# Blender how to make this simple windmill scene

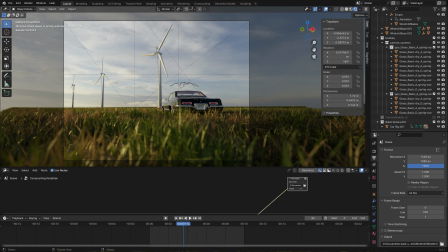0:02 Hello everyone, today I'm going to be showing you how I made this scene in Blender. The first thing I did was gather references for modeling the windmill.
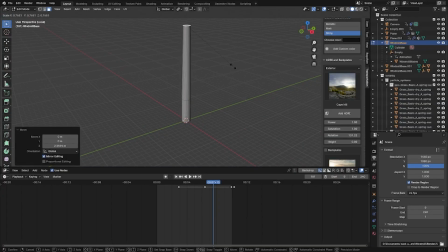0:11 The modeling was pretty straightforward, mainly scaling and extruding cylinders. I'm trying to make sure the proportions were generally accurate, so I made sure to keep an eye on the references. I didn't worry too much about the details because I knew it would be seen from afar. I mainly focused on the general shapes and then added some details here and there.
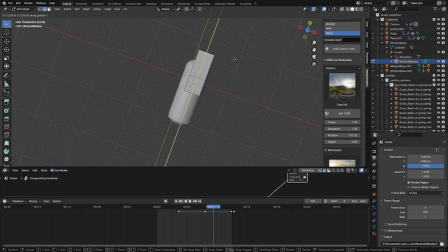0:30 For the blades, add a plane, extrude, adjust the shape, extrude again, scale, extrude again, and rotate. Move the blades to its place, and make sure to adjust the proportions if necessary.
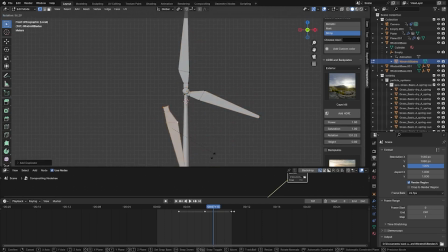0:45 Duplicate, rotate, duplicate, rotate again, and look at that, you have a finished windmill.
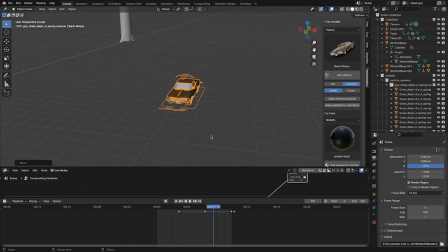0:51 For the car I use this transportation addon, but you can find free one on various websites. I changed the color to black, then I adjusted the position to get the general idea, but later on when I worked on the composition, I adjusted it further.
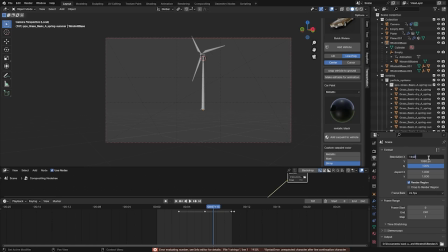1:04 Speaking about composition, I changed the aspect ratio to 4 by 3, to give it a more vintage look.
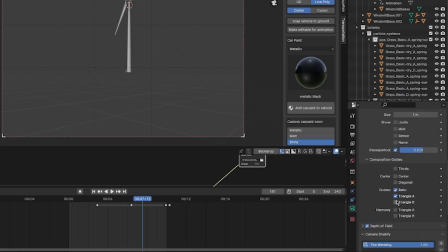1:09 I used the golden ratio composition guides.
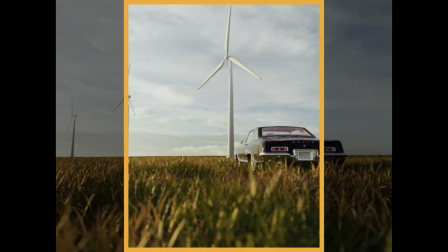1:11 As you can see the horizon line goes according to the golden crop, and you can see the second windmill hitting the crop as well, which in my opinion is what brought the whole piece together.
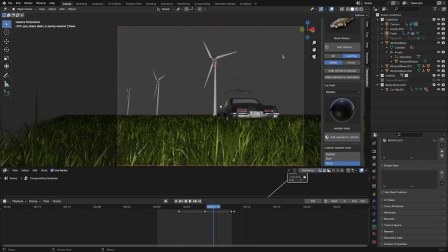1:20 For the ground I had two planes, one for the animated grass and one for the static grass. The animated grass was up close and near the windmills.
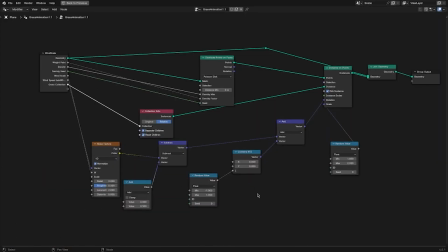1:29 I animated the grass using this geometry node setup, which is mostly based off of Southern's tutorial on animating grass.
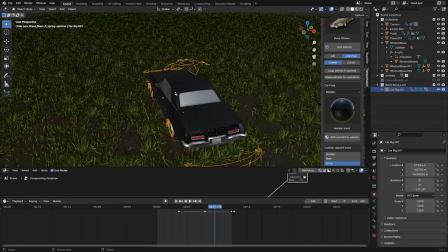1:36 I went back and forth with the speed of the grass until I got what felt right. Then I added a wiggle animation to the car using a noise modifier.
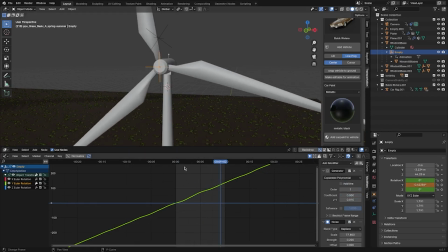1:44 Then I made the windmill spin using a generate modifier and a little bit of noise to add slight variation.
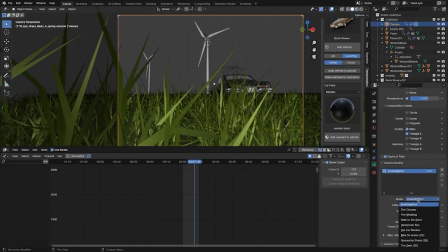1:50 Then I offset the animation for the rest of the windmills. I added some camera shake to make it seem more natural, and the staircase and door. Here's a quick take before we move on to compositing. Using the wireframe modifier you can make fences, just make sure to add geometry to wherever you want, poles and bars.
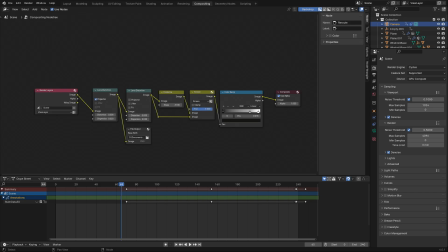2:07 Moving on to compositing, for the black and white I used this setup in Blender, but I made sure to make an extra output for the color.
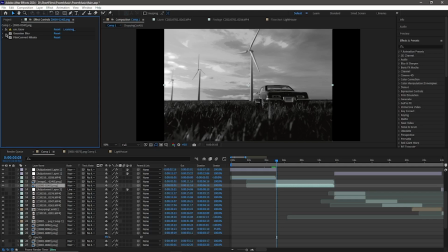2:14 Then in After Effects added a glow, then a little bit of Gaussian blur just to remove the perfection of 3D. Then lastly, I added film cover to add grain and final color adjustments. I pretty much did the same thing for the color one, but I just removed the glow.
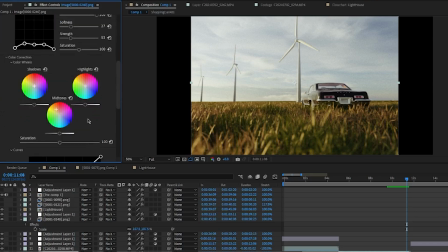2:30 Here's a closer look at the settings. I mainly just changed the color of the midtones to a little bit of a warmer color and adjusted the curves a little bit.
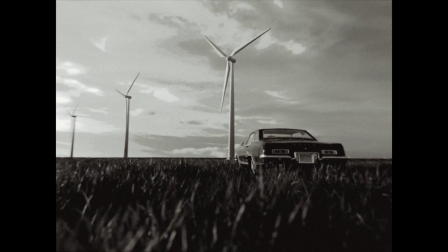2:37 And that's it. Thank you for watching. I hope you enjoyed the tutorial and learned something new. If you have any questions, please let me know down in the comments.